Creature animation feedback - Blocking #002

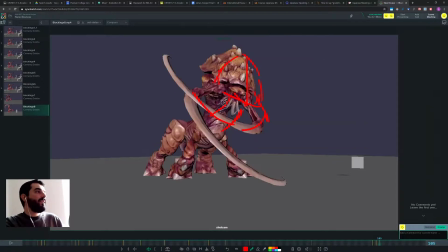[11:30]
I think it feels like the body is is flying with the same angle it landed it took off with you see it doesn't really rotate
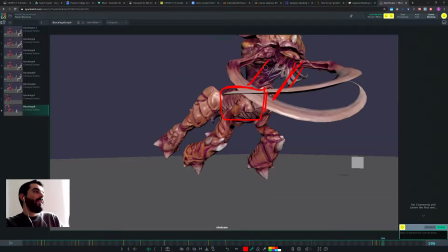[11:39]
but I would expect this to be a lot more stretch with the body pointing down there so that the back hip will be much lower and still a lot closer to the ground and
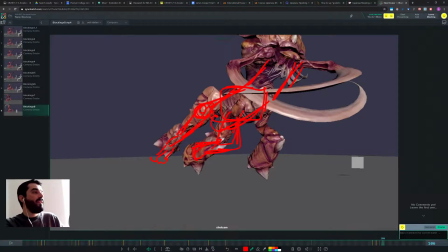[11:54]
perhaps you could even at this stage you could even bend the front legs even more so you have a bit more of a stretch going on in that character right there and
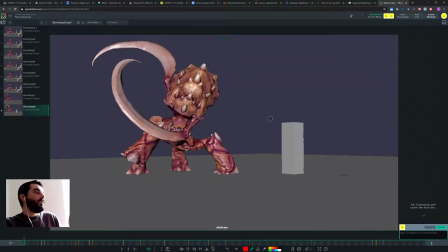[12:06]
in here and on your last pose um you have the same problem of spacing that
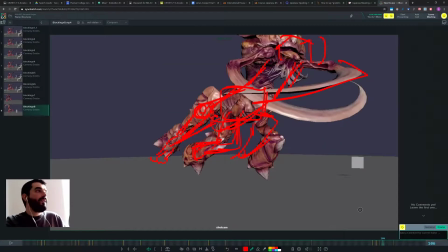[12:12]
you have in other in other pose i think so you're telling us that the important i mean i guess what you want
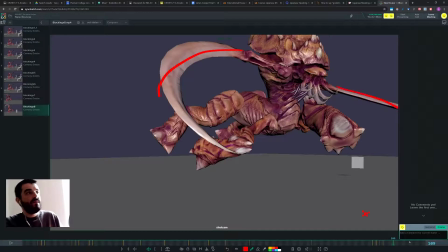[12:18]
is that the important thing is this lashing of the of the arms right so i gather i mean i wouldn't that's what i'm understanding but if you look at it what you are i will just disable the drawings what what moves the most apart from this arm of course
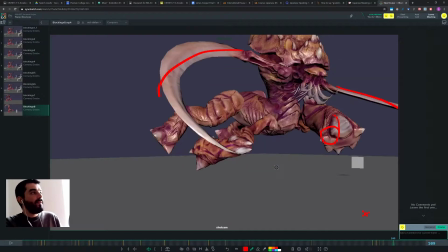[12:36]
is this leg see that how much movement there is in there which now seems to imply that as an audience we should look at it so in my opinion if this is a slashing motion it should be the
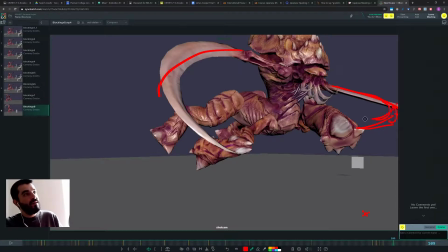[12:52]
heroes should be yours your arms and do not leave the frame with the tip of the left arm and the legs should be moving but reasonably similar to the next pose okay so that they don't take too much
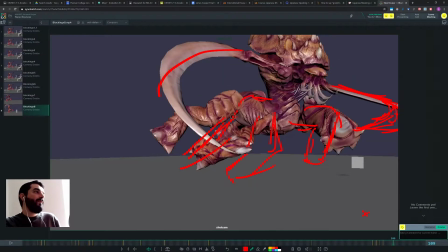[13:09]
of the attention there and this is probably when the body could be higher yes after it was lower earlier on so the back of the body could be higher there so and yeah we need the box in here to know what goes on and that's it and watch out I don't know what
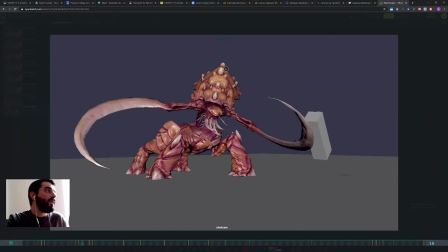[13:25]
this pose is but probably you don't need it so a lot more clear than the last time indeed
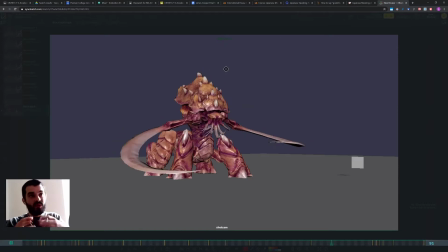[13:32]
now the problem is that when you when you make it clear when you refine that you you're going to finer and finer detail see how much time you want to spend on it of course I mean I'm I am assuming that you have plenty of time to deliver this shot so I'm telling you what will make splining more
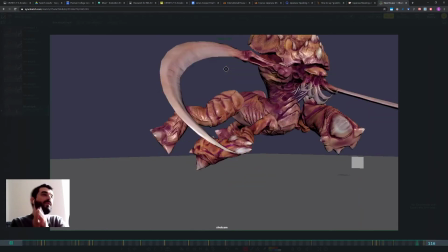[13:48]
effective as you read it as an audience but if I don't know if you have to deliver this thing tomorrow of course this is a great blocking use it
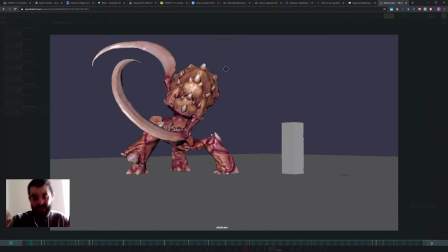[13:56]
and just move on okay but you decide have fun